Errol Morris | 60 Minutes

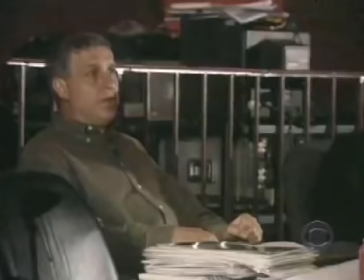[4:15]
The latest Errol Morris film is called Mr. Death. So you're adding these snaps here?
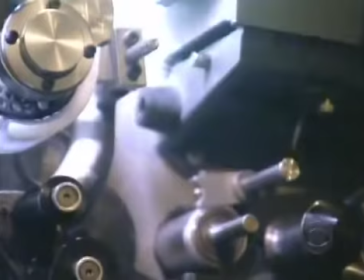[4:22]
I wouldn't use them here, only at the end. His typical attention to detail is a labor of love for a film about death.
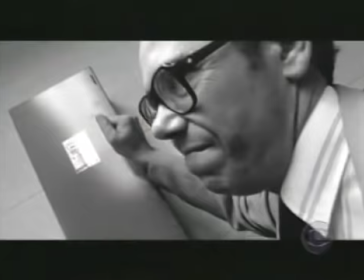[4:33]
Mr. Death, Fred Lutcher.
The human body is not easy to destroy and it's not easy to take a life.
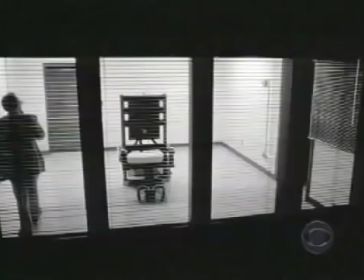[4:40]
Lutcher designs and repairs execution equipment. He is convinced that he can make capital punishment painless.
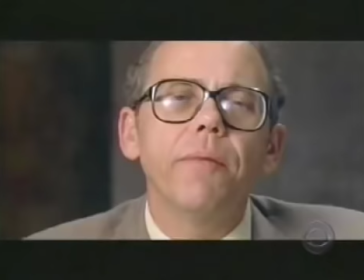[4:47] I sleep with the comforting thought of knowing that those persons that are being executed,
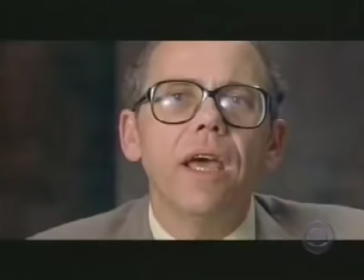[4:53] with my equipment, that these people have a better chance of having a painless, more humane, and dignified execution.
Fred Lutcher is, like all of us, a complex person.
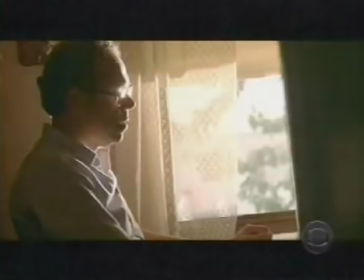[5:06]
My hope is people can go and see this film and become engaged like I have been in the question of who he is.
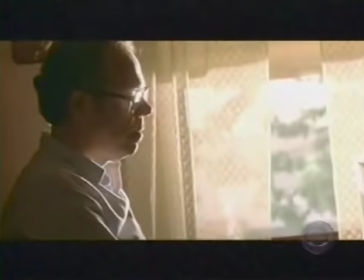[5:15]
A mystery, a mystery story, but a mystery about personality. It's a mystery that deepens.
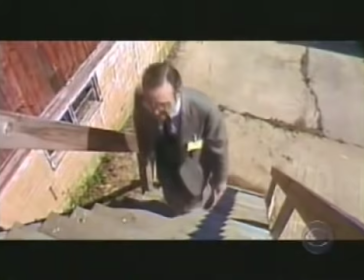[5:22]
What makes a film an Errol Morris film is that it takes audiences where they don't expect to go.
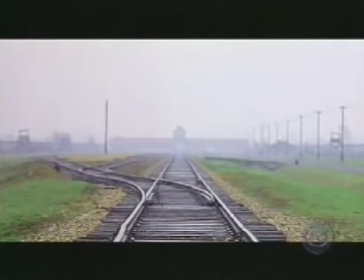[5:33]
in mr death the journey leads to genocide fred lucher the
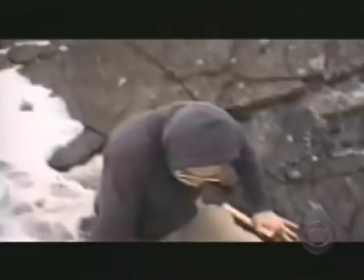[5:39]
execution expert is hired by modern day nazis to look for scientific
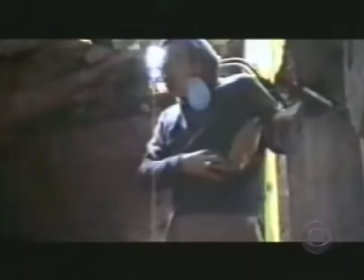[5:44]
proof that the holocaust never happened now i will find another sample of
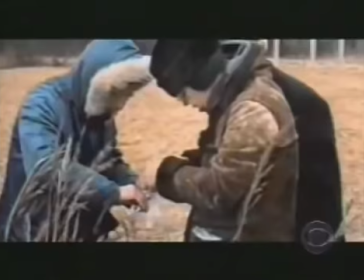[5:50]
brick from the wall we were not able to get at from the surface which is over here The
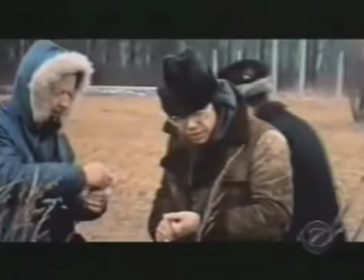[5:56]
film follows Lutcher as he steals pieces of the Nazi gas chambers to test for cyanide residue.
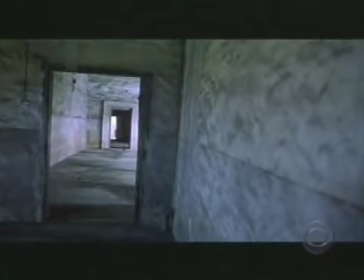[6:03] Whether or not these facilities were used for gas execution, that's not a mystery.
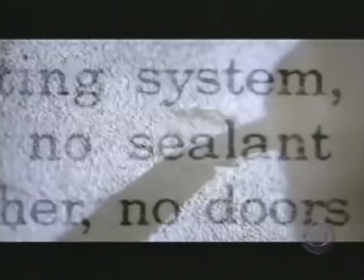[6:08] I don't believe they were.
He wrote what is now known as the Lutcher Report, a Bible for Holocaust deniers.
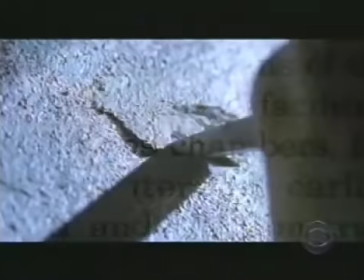[6:15]
In it, he claims that there were no Nazi gas chambers. there's no mystery about whether the claims that he makes are right or wrong they're wrong wrong wrong wrong wrong and wrong the mystery is not about his claims the mystery is about why he's making those claims
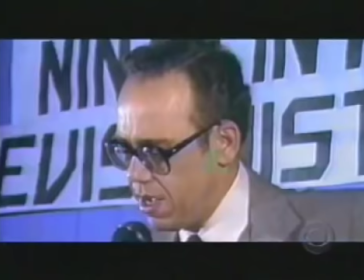[6:40]
I have a compelling urge and perhaps a responsibility to Congress generations who come after me,
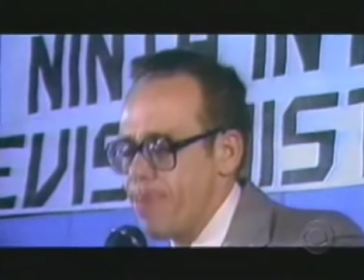[6:47] a responsibility to the truth. Yeah, yeah.
Is he a bad guy? Is he crazy? What's going on here? The audience wants you to tell them. Well, and you refuse to do that. They leave the theater with more questions than they came in with. Good. If part of what I do is make people think, that's okay. I can live with that. You see, that's where Earl Morris gets you because he's like a magician. You're looking at the left hand, which is the subject of the film, and the trick is being done over here.
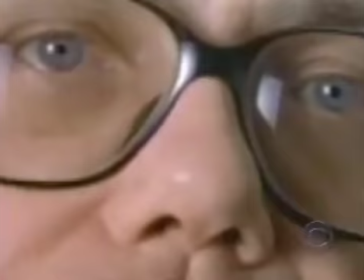[7:25]
When the film is over, you realize it was about a lot more than you thought it was, and it's about a different subject than it seemed to be.
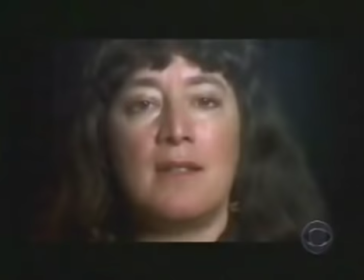[7:32]
Mr. Death features Morris' trademark style of interviewing. His subjects speak directly into the camera.
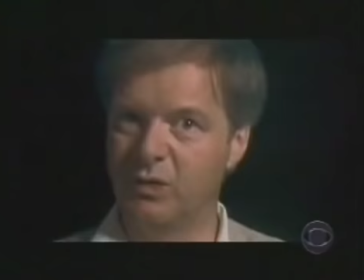[7:39]
It's a system Morris designed. He calls it the Interatron. You can say things on the phone that you would never, ever in a million years say to someone who is sitting directly across from you.
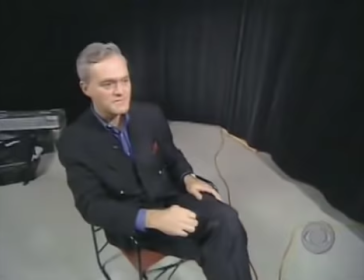[7:52]
And the Interitron, my interviewing machine, plays on that idea.
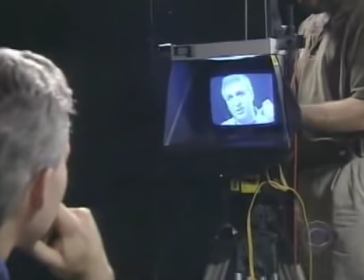[7:57]
The idea is to get the person to speak freely. Somehow talking to a TV seems less intimidating.
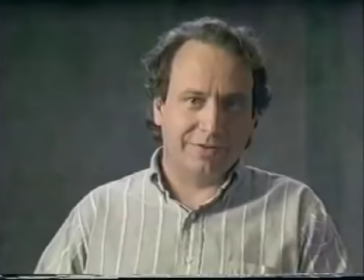[8:04]
But for the viewer, the result is much more intimate because the person on screen is looking right back at them.
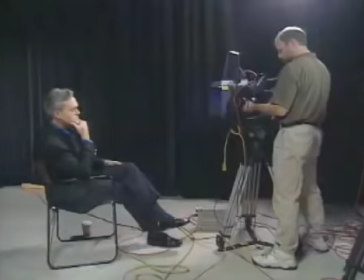[8:11]
Let's give it a try. Okay.
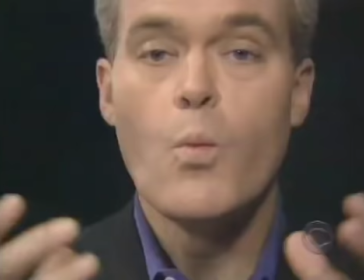[8:13]
We are looking at each other's live video images, but we are in fact not looking at each other.
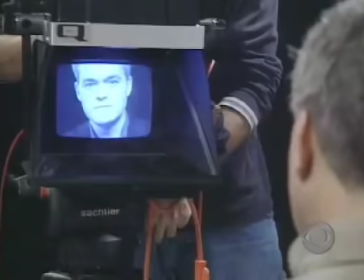[8:20]
Simple as that. What does this get you?